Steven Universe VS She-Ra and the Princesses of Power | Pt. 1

okay okay all i'm saying is that it's like schrodinger's cat or well schrodinger's gay cat until we open the box we don't particularly know what brand of queer it's actually gonna be i can guess that sheer and catra are gonna be a thing in the future but until we actually see it i'm
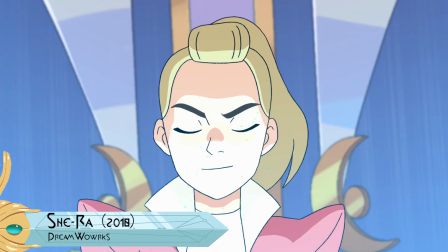gonna reserve judgment fine okay what's nice about sheer's representation is that it's just part of the
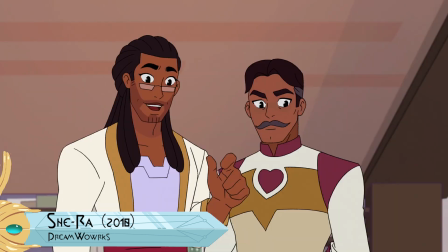world there's no other commentary that feels like it's being tacked onto it it's the ideal world we'd love to live in.
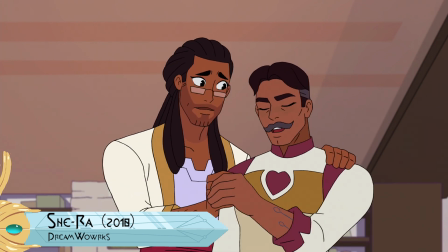One where everyone can just love who they love without a second thought, except for the whole magical World War III thing going on.
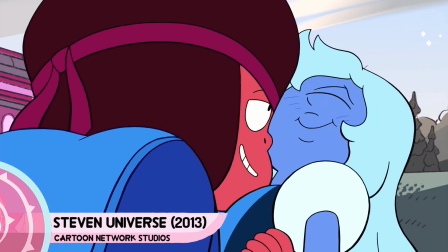Steven Universe opened doors for the rest of children's animation to be as gay as they want to be. You wouldn't have Bo's dads without Garnet, Amethyst, and Pearl.
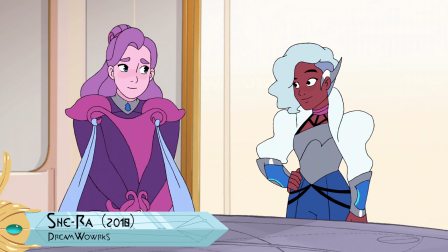But sometimes it's just nice to have it be a part of the world and not be the main focus of the story.
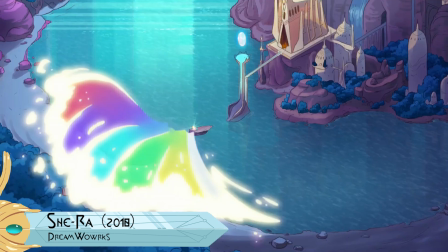So whose representation is better? Well, both. As long as the characters are well-rounded individuals who contribute to the story more than their sexuality, it's good representation. And She-Ra and Steven Universe both meet that criteria. They just do so in two different ways. And both those ways are valid, so I think both shows should get a point. All right, so this might sound weird coming from me and on this channel, but great representation does not a good show make. Representation is needed in media for the betterment of society, but when it comes to making a show, it can't be the only thing that holds it up. There are a lot of layers that go into making a work of television. For example, deciding on a winner between She-Ra and Steven Universe in the music department is kind of difficult because their priorities in music making is vastly different. Steven Universe puts a lot into its music, as we all know. Every character has their own instrument and motifs that go along with them. Yeah, like Steven has the chiptune, Garnet has the bass Pearl has the piano Amethyst has the kick drum And so on How the hell did you remember all that? Big brain No, put that down Put that down And it's like Whenever those instruments are played in a scene Or a song You know it's that character's time to shine and develop Music in Steven Universe even finds its way Into
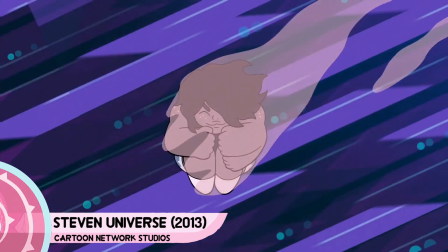characterizing fusion as well Take Smokey Course's theme Steven's electronic signature tune
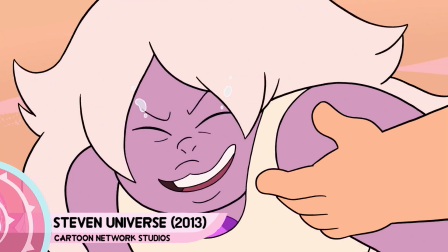combined with Amethyst's drum kit characterizes Smokey Quartz's personality.
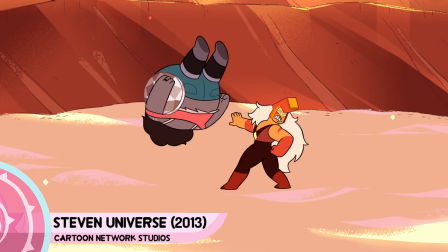Together, they're a giant kid, a giant purple kid, so their music is as fun and as fast as they are.
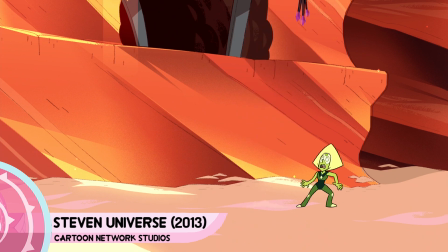This perfectly reflects fusion. As gems come together, they tend to bring a little of themselves while also making something entirely new.
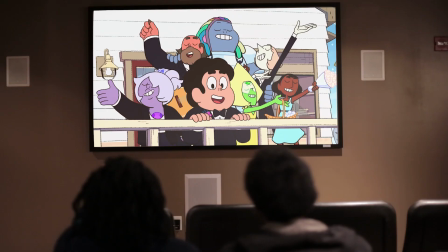Great job, Smokey. Thank you, thank you, Smokey. Not only that, but Steven Universe takes a Disney-esque approach to its music.
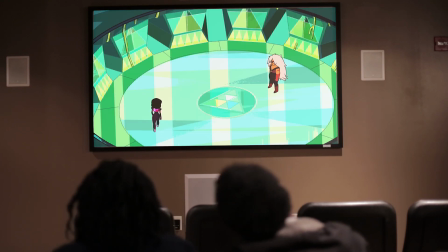Each episode of Steven Universe is only 11 minutes long, which you can totally tell a story in, though,
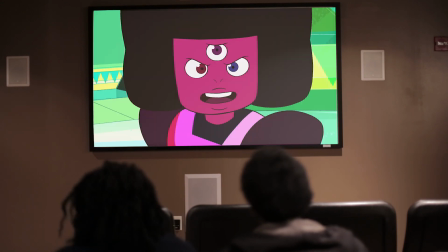with the help of songs, it can condense complex topics into 1-3 minutes of lyrics.
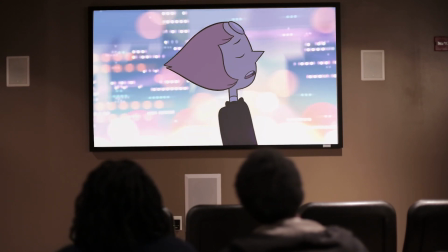The tonality of the song, like its tempo and genre, can fill in the emotional gaps and cover for the show's inherent restrictions.
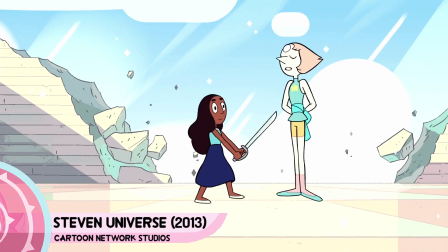Just look at Do It For Her. The song gets across Connie's internal predicament, Pearl's horrid slave mentality,
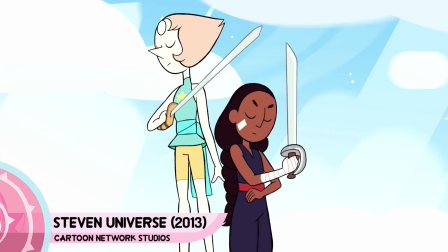and Steven's aversion to violence and people lacking individuality, all of which is condensed into one song.
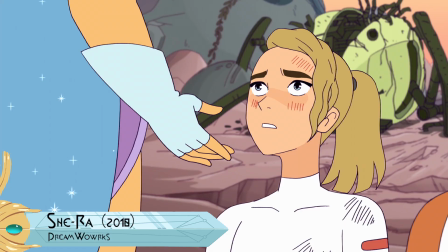I'll do it for him.
Shear tells most of its story through dialogue and character actions.
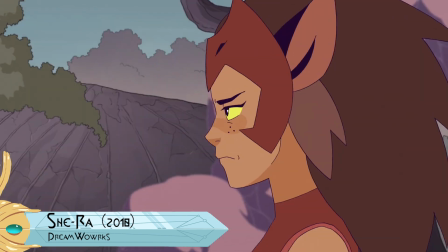It still has music, good music at that, but its OST stays in the background as support for the emotion of a scene.